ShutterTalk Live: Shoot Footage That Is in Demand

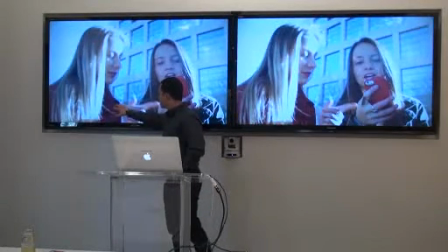Matches up with this girl's her outfit here, so the colors work together.
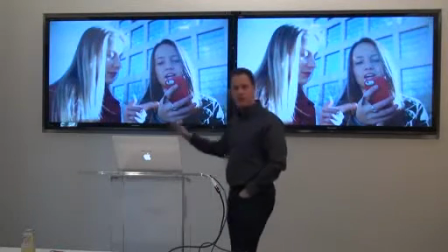You can notice the background. When I'm talking about authenticity,
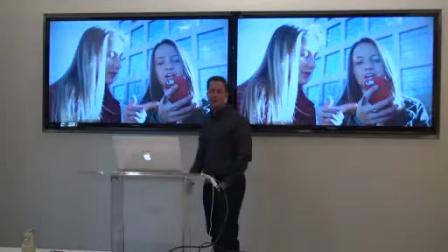you really want to get a nice background somewhere where teenagers hang out is in a school, outside of school.
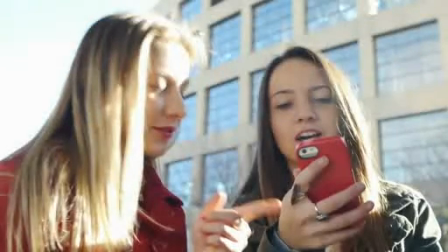Looks like that could be their school. So really good job there. So let's move on to model release footage.
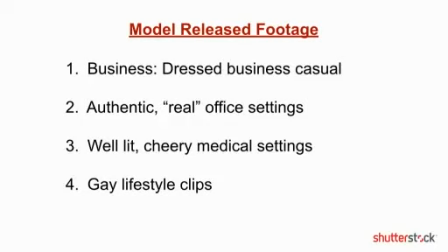There's a number of different topics that our customers are looking for when it comes to model release. One of them is business model release. They're looking for topics that are dressed business casual.
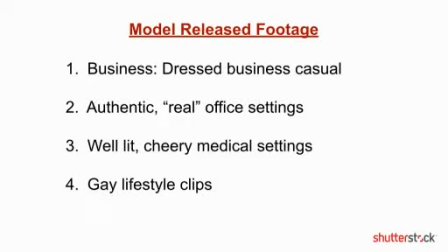Another topic when it comes to model release are authentic, real office settings. The third, well-lit, cheery medical settings. And four, gay lifestyle clips. Another topic that is in demand.
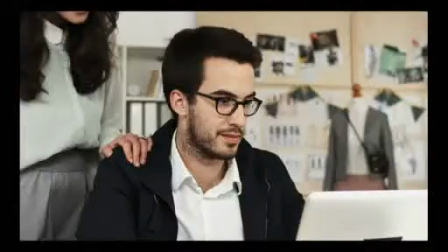So I'm going to run through this footage really quick here.
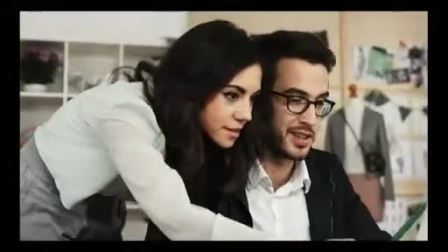Here you have two people in a design business.
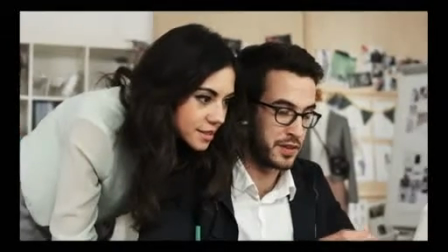Looks like it could be a small business or a home office design group. Casually dressed, hip look.
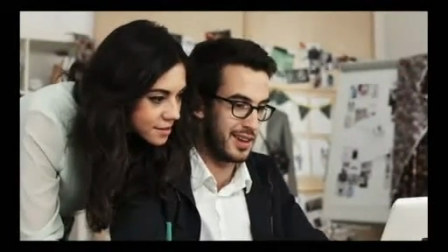He's got the glasses. He's got the facial hair. Just a very casual business, dressed very, very casually, small business.
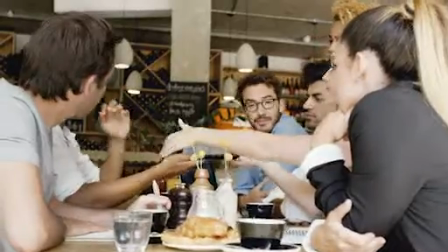This next group here, young people in their 20s.
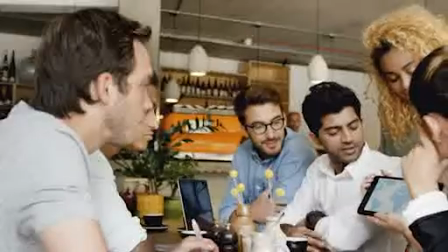A lot of people, a lot of these companies now are tech companies, internet companies, startup companies.
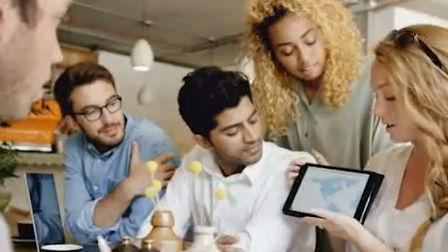This is a group of people in their 20s out to lunch on a lunch break.
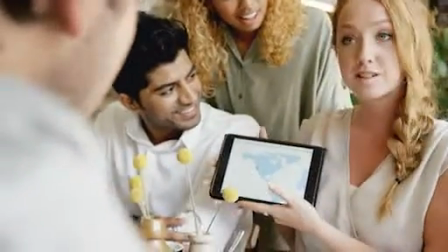Love the way the camera swoops around here to show this girl showing off an app,
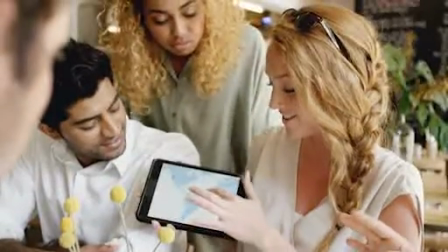perhaps an app that this company developed. Just a really natural look.
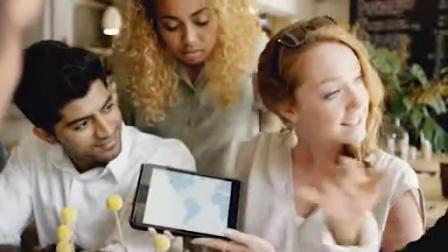They're casually dressed. Really, really nice clip here. And notice that there's movement on these clips.
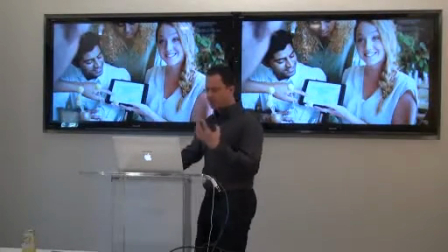For authenticity and for high production value, you want to be utilizing a steady cam or a Mobi to get that movement on your clips.
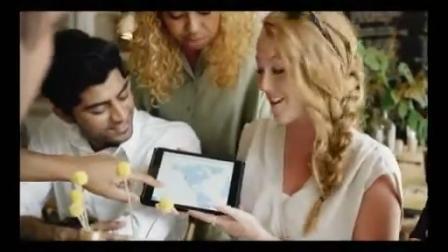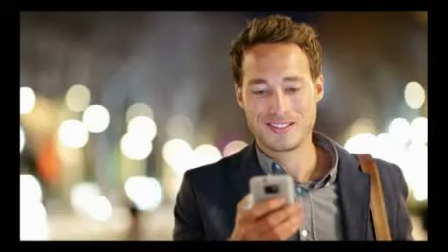So this next clip here, again, casually dressed, very realistic, well lit.
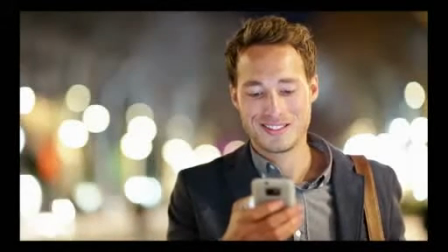A person interacting with their phone has a natural expression, not perfectly dressed.
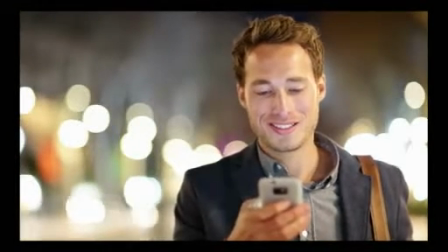The collar's pulled over a little bit by that bag. So very natural, casually dressed clip.
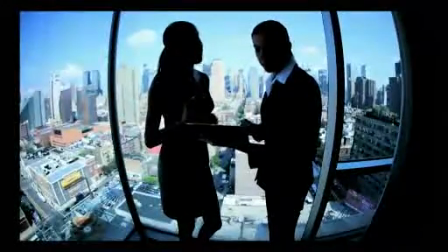This is a great clip, backlit, great skyline view, not your typical office clip in an office, just great scene.
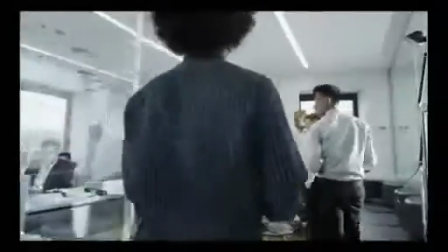Love this clip here with the glass conference room. Modern day setting.
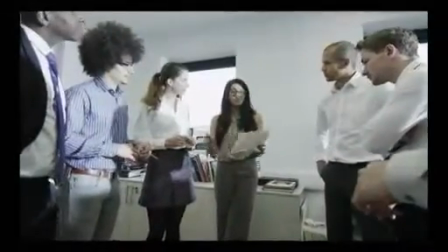A lot of businesses nowadays, they're not doing your traditional meetings, they're doing a stand-up. So these group is huddled together.
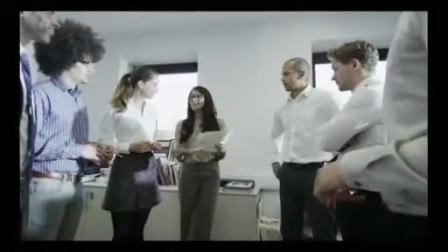Shows the diversity. Love this guy's hair in the corner over there. Just a really natural clip.
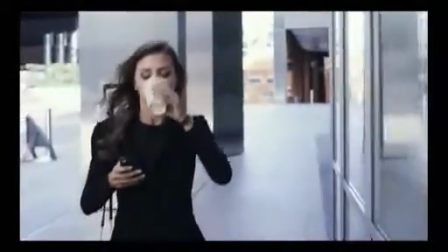Don't want to confine it to the interiors of offices. So this is an exterior shot.
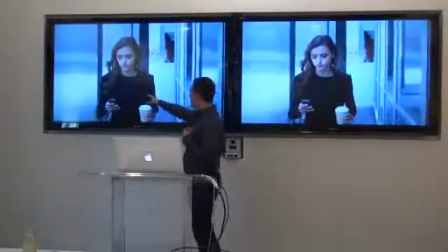Camera moving with the subject. Love the color contrast, the dark outfit.
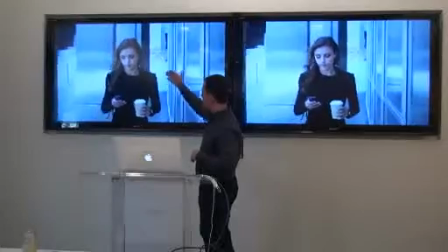The scene in the background, brighter,
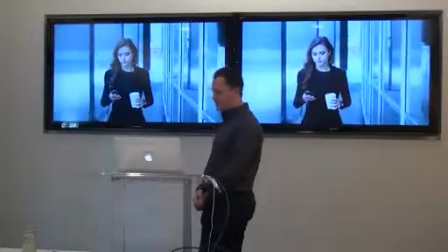interacting with the technology, and multitasking, as many of us do for business.
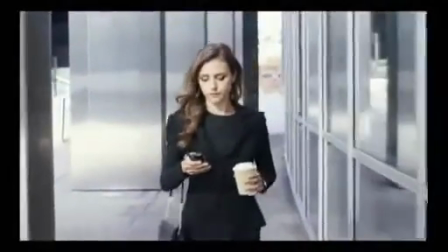So a really, really natural look there. Looks great.
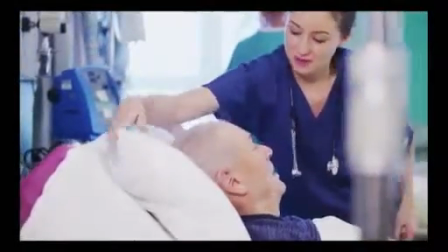As I said before, cheerful medical situations.
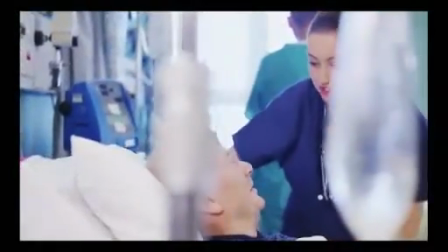So we're looking for well-lit, cheerful medical settings.
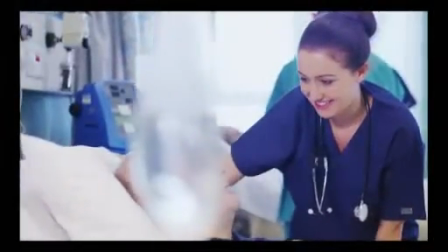These could be used for healthcare commercials, commercials for political ads.
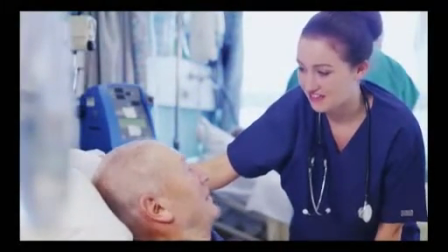Healthcare is a big topic nowadays. You can see here a nurse interacting with a patient.
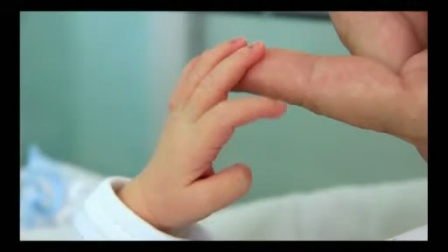This is interesting.
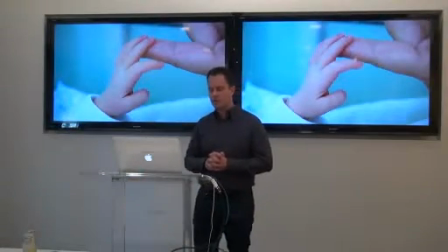When you're thinking about medical, you think about healthcare, a lot of people will shoot topics with the faces and the entire bodies in the shot.